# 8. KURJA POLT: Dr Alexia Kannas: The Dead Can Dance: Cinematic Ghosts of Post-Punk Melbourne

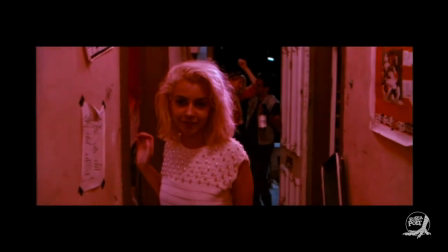829s
The otherworldliness of this sequence is foregrounded by the expressive red and blue lighting Lowenstein uses, as well as the fact that we no longer hear the characters.
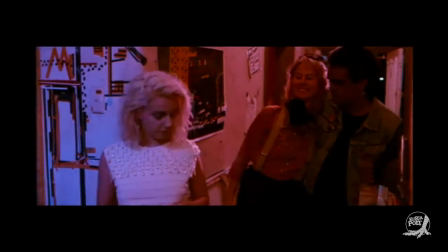838s
In this sequence, the sounds of Dogs in Space's diegetic world have disappeared,
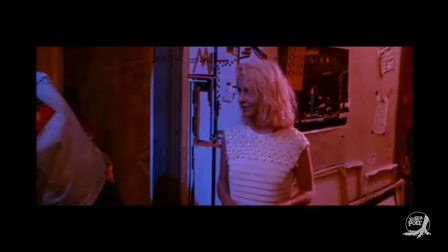843s
as the metronomic bass line of Iggy Pop's 1979 song The Endless Sea increasingly begins to dominate the soundtrack.
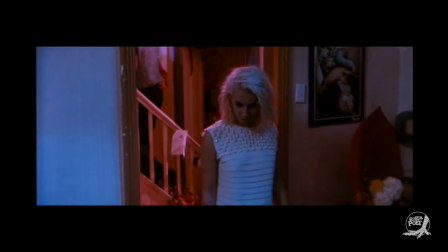851s
Anna glides down the hallway and through the other rooms of the house in her white 60s cocktail dress.
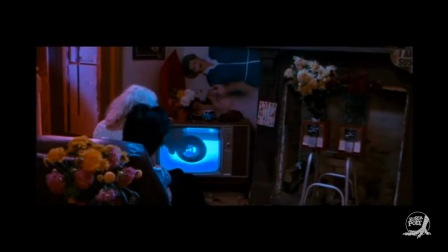856s
And by the time she gets into the white limousine with Sam, who's played by Michael Hutchins, at the end of the sequence, we begin to realise what has happened.
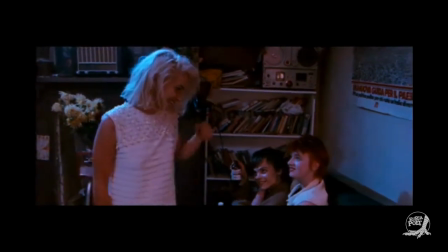865s
Anna has overdosed and died in their bedroom. And what we've been watching is Anna's ghost haunting the Berry Street house.
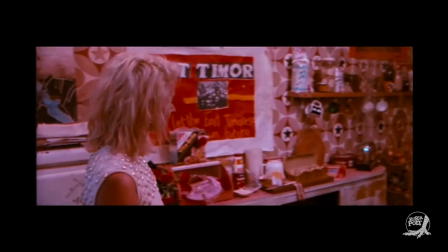872s
What I think you can see in these two clips from Dogs in Space, particularly when they're side by side,
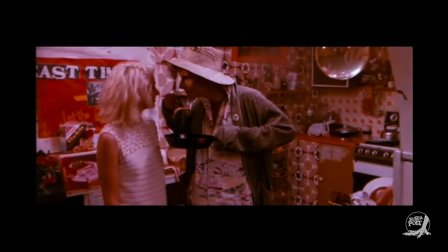877s
are the ways that the film chronicles both the Melbourne post-punk scene's liveness and energy,
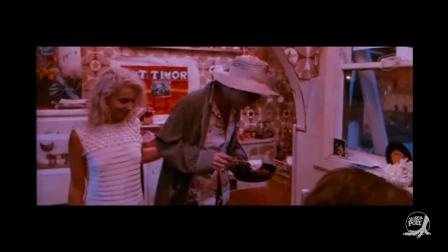882s
as well as its darkness and instability.
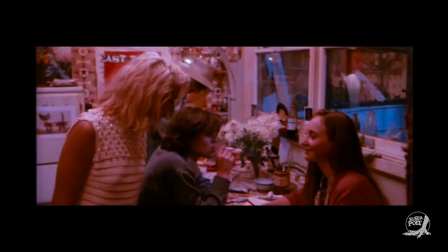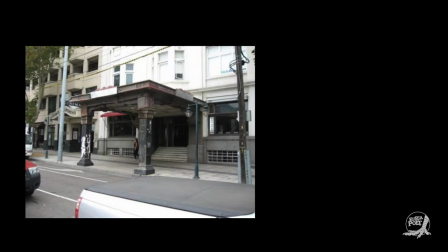890s
Another important post-punk site is the venue that was then known as the 𝗣𝗼𝘀𝘁 or Crystal Ballroom, which is located on the south side of the Yarra in the suburb of St Kilda. This Victorian-era hotel functioned as a kind of epicenter for the decadent culture that produced bands like The Boys Next Door, The Birthday Party, The Moodists, and Young Charlatans.
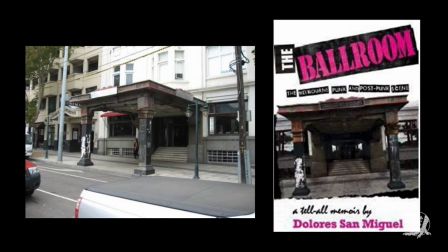911s
The building's peeling Victorian wallpaper and faded heavy curtains gave the space a sense of faded glory, and there were rumours that the ghost of an old projectionist from the defunct cinema next door roamed the ballroom's derelict upper floors. Scholar Lisa Dethridge describes the site when she writes,
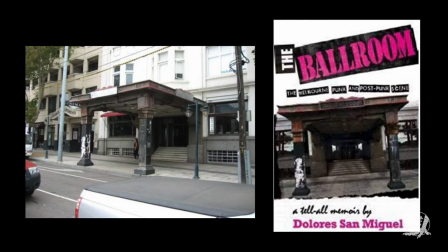928s
"Decades of sea air and wartime depression wore away at the once polished Italianate facade."
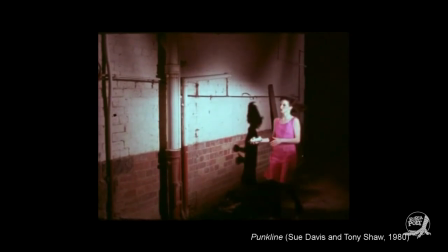935s
Sue Davis and Tony Shaw capture the palpable energy of this otherworldly environment in their short experimental film Punkline, made in 1980. In the opening shot, a girl in black tights and a 60s pink satin cocktail dress runs into frame with a can of spray paint.
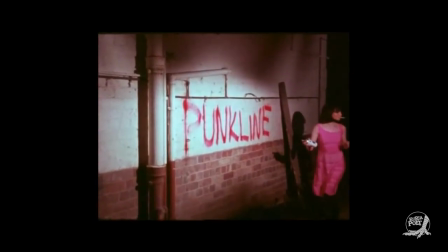951s
With a cigarette between her red lips, she sprays the film's title in bright red on a white wall.
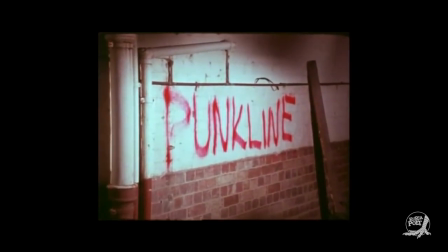957s
She runs off when we hear the sound of a police siren,
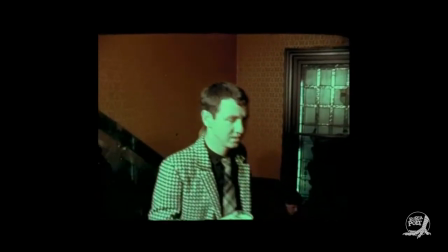960s
and the rest of the film is made up entirely of footage shot inside the Crystal Ballroom on nights when live bands played.
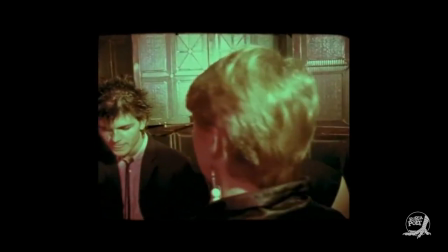968s
Punkline is structured by an alternation between shots of people dancing or watching the bands play,
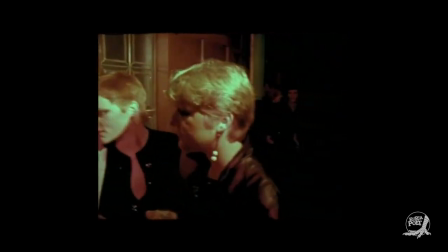973s
and the repetition of images of people coming up the venue's grand staircase.
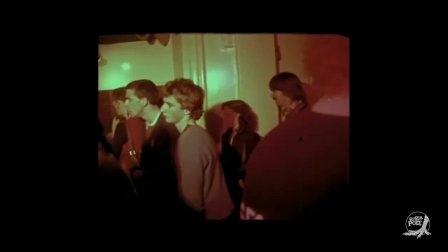978s
Its painted Victorian balustrade and richly patterned but tattered wallpaper mark a pathway of ascent into another world
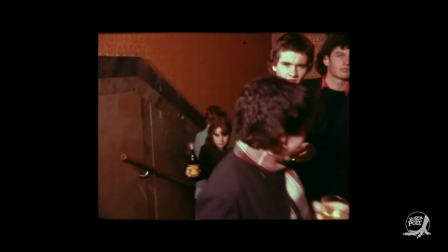985s
where the ferocious darkness of bands like The Boys Next Door was unleashed in rooms with old chandeliers and tessellated Art Deco carpets.
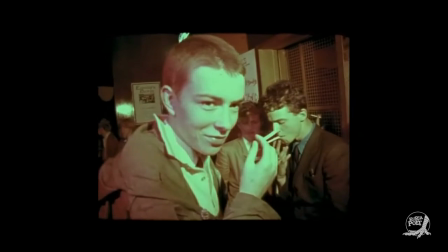993s
A bright light pointed in the same direction as the camera illuminates the punters' faces, giving them an otherworldly appearance.
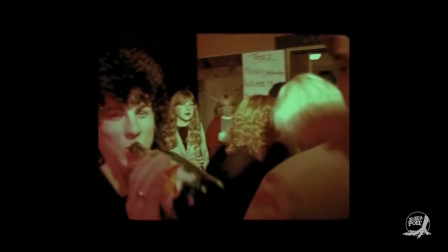1001s
Their bright faces in the dark, visible but inaudible. We watch young people smoking cigarettes, laughing and dancing to music that we can't hear.
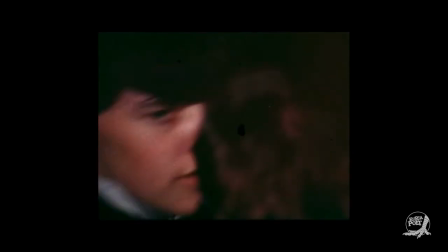1010s
Instead, there is a score by local band Equal Local.
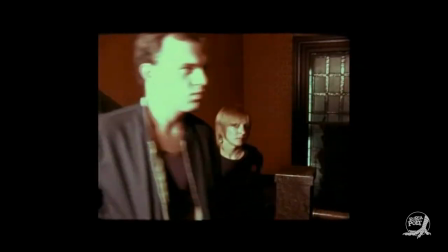1014s
Its sparse bass and percussion is punctuated with sound effects mimicking birds screeching and pigs snorting,
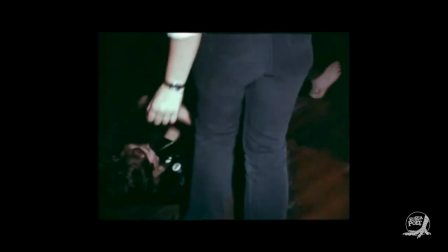1020s
while the sporadic repetition of an eerie synth motif brings a haunting,
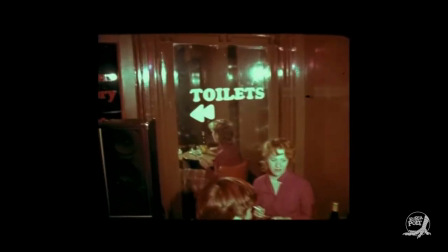1024s
cyclical quality to the images of young people escaping their suburban listlessness.